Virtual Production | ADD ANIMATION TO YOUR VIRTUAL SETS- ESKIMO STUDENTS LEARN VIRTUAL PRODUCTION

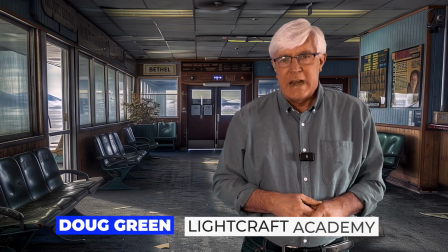Okay, welcome back to Lightcraft Academy. The internet has been resolved.
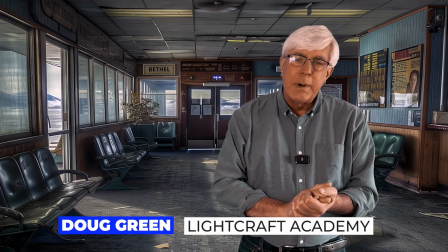We're back on October 1st, but I am not entirely happy with this set.
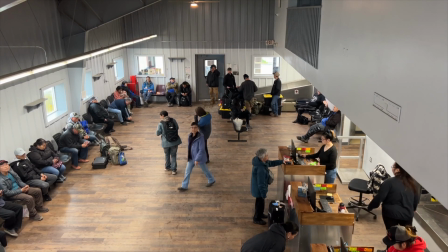This is a reproduction of a little cozy, quaint airport terminal for Grand Aviation, the flight that we took into Kotlik, Alaska.
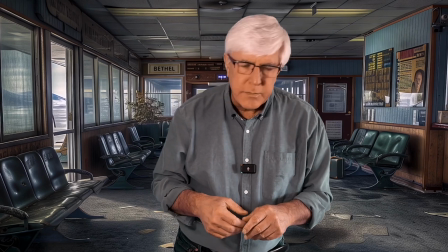The problem I'm seeing, if I can move over here, is there's not that way.
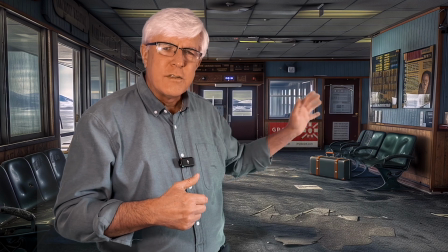We should have traffic on the runway or on the tarmac out there.
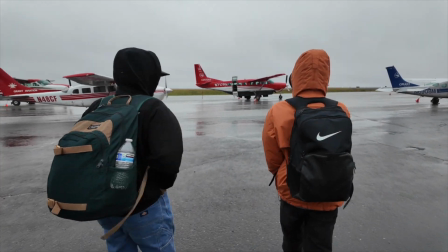There should be activity. I don't think a still image works, so that's going to require a brief road trip. Let's fix it. Be right back. And a road trip it is. There are two airports rather close to my home. One is on Oceanside, California. I'm going to try that one first. It's a very small single runway.
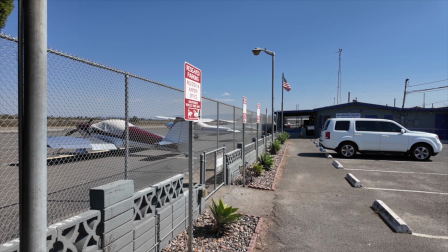Well, they're both single runway, but this is a very small local airport. Probably would work better if we're trying to emulate the small airport where Grant Aviation is based. So let's try that one. I really only need 30 seconds of a plane or planes,
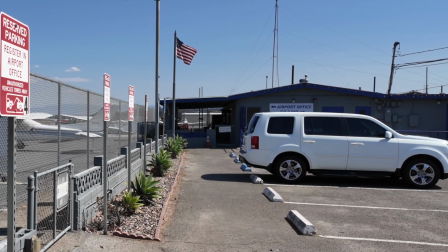probably a plane or some kind of traffic on the tarmac that we can use as a backdrop through the window, the faux window of the terminal we're trying to create. So let's give this a go. And here we are at the Oceanside Airport, rather quiet here on a Tuesday morning.
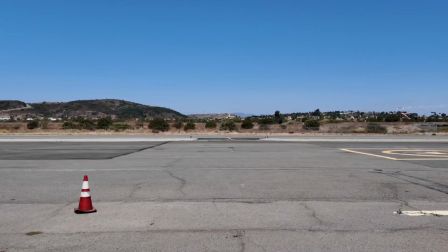I think it's just a matter of waiting it out a little bit,
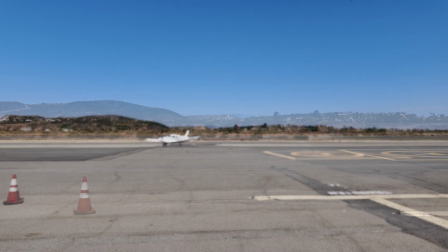hoping that one plane or a vehicle will pass by, maybe a couple, to really sell the shot. Okay, two planes came along very quickly. One landed in one direction, one took off on the other. I'm not sure what's going on here at the airport. Wind didn't change that much, but let's see if we can make that work.
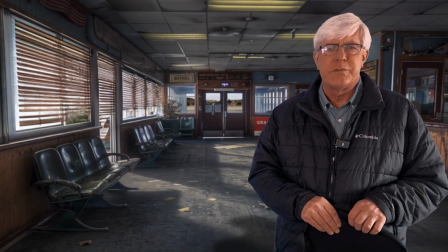And we're back, and we've made some nice changes. We now have some motion happening out on the tarmac.
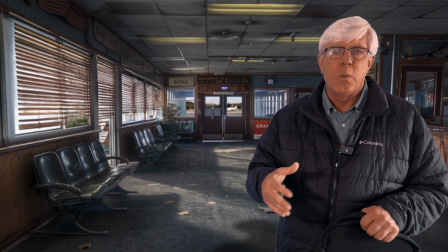This is a reproduction of a very small waiting room for Grant Aviation,
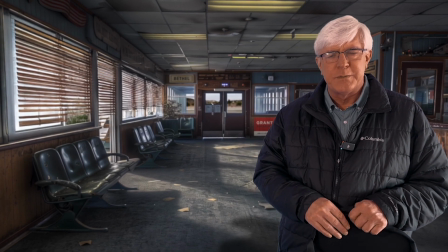this airline where you fly small airplanes onto gravel airstrips in remote parts of Alaska.
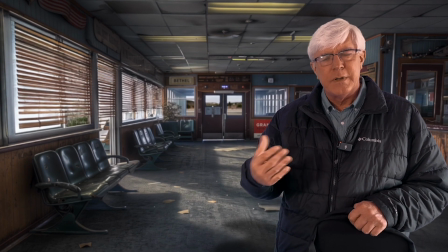We've introduced some young people, some ESKIMO young people from this small community to birch production.
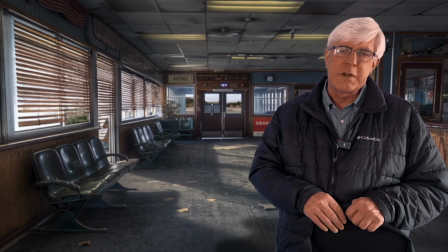They had never heard of birch production before. We helped them overcome some of their anxieties about going in front of a camera.
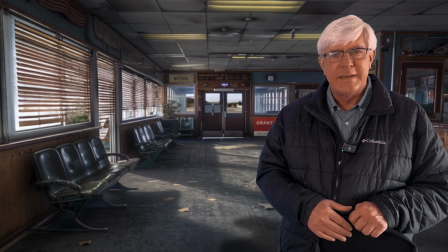Just a tremendous, tremendous opportunity for us to introduce Jetset in a culture that's very unfamiliar with this sort of technology.
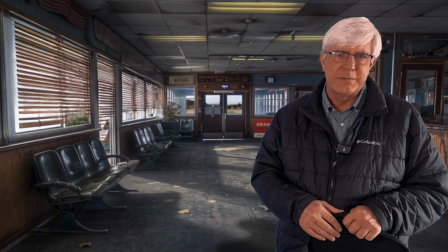Let's take a look at what we did these past few weeks. Let's begin with a quick look at our set modification.
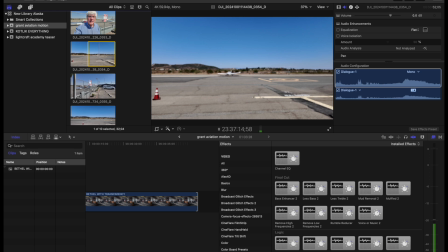After shooting some additional footage at the local airport, I went in a Final Cut to set up a multi-track timeline.
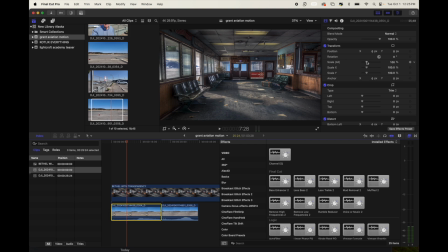The final step later on will be to go back into Photoshop to add some blinds to the windows on the left
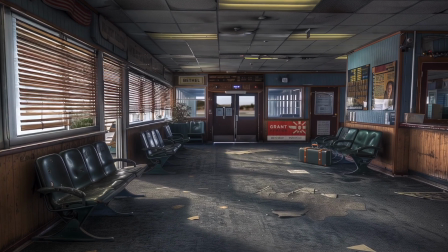side of the room so that we can mask the fact that you cannot see the planes that we've added to the scene through those windows.
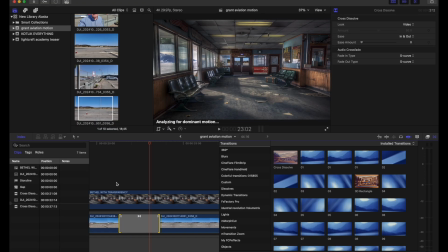However, at this stage in the set design, you can still see those original windows.
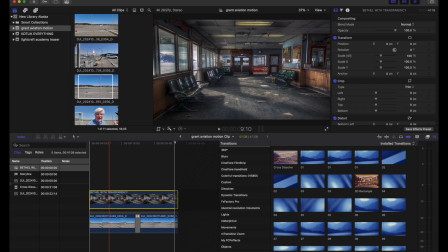Lining up and resizing the airplane background pictures was straightforward, as was dropping out the original blue sky and adding in some clouds.
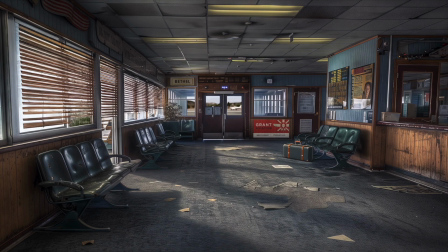Later on, we're sprucing up the final takes. We can add some ambient sound to further sell that we're in a live, small Alaskan airport waiting room.
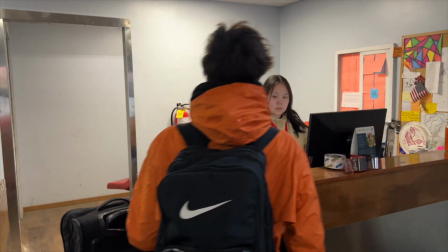On a side note, back in the actual terminal, we were very surprised with the request that each passenger hop onto the luggage scale to get their weight,
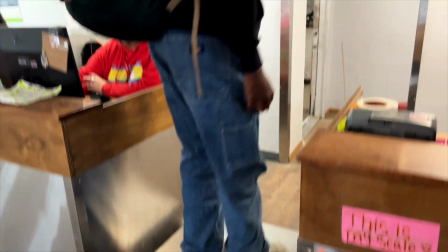so that the pilot would have the correct weight and balance. Hopping on a luggage scale, well, that was a first for us.
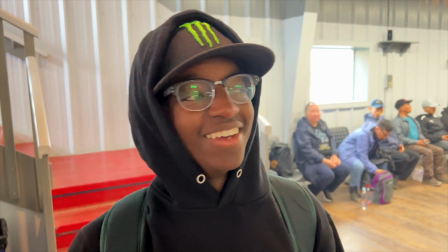So we have to weigh ourselves in just like that we did to our bags. So it's pretty funny sight Corey's doing it right now, but I was not expecting that.
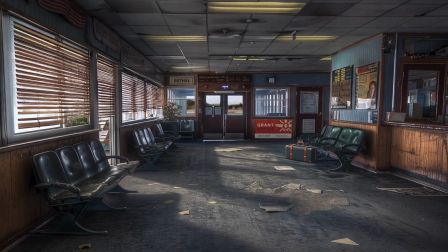And now we have a pretty convincing AI-generated virtual production set.
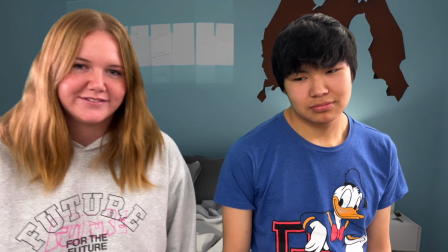And We dedicated some time in Alaska to teaching the students about virtual production in general and Jetset in particular.
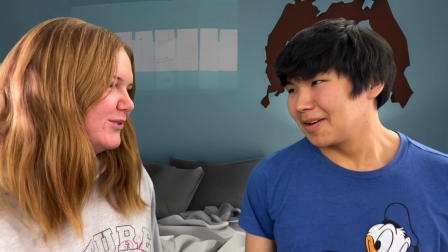The students had no familiarity with this technology, and actually none of them were familiar with the Mandalorian series.
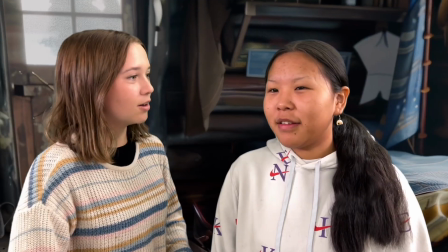As I mentioned earlier, we also knew that many of the students did not have a robust comfort zone in front of the camera,
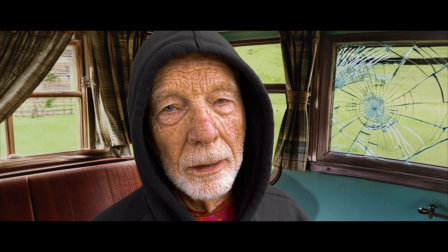and so we convinced our chaperone and professional photographer to star in this quickly produced comedy short.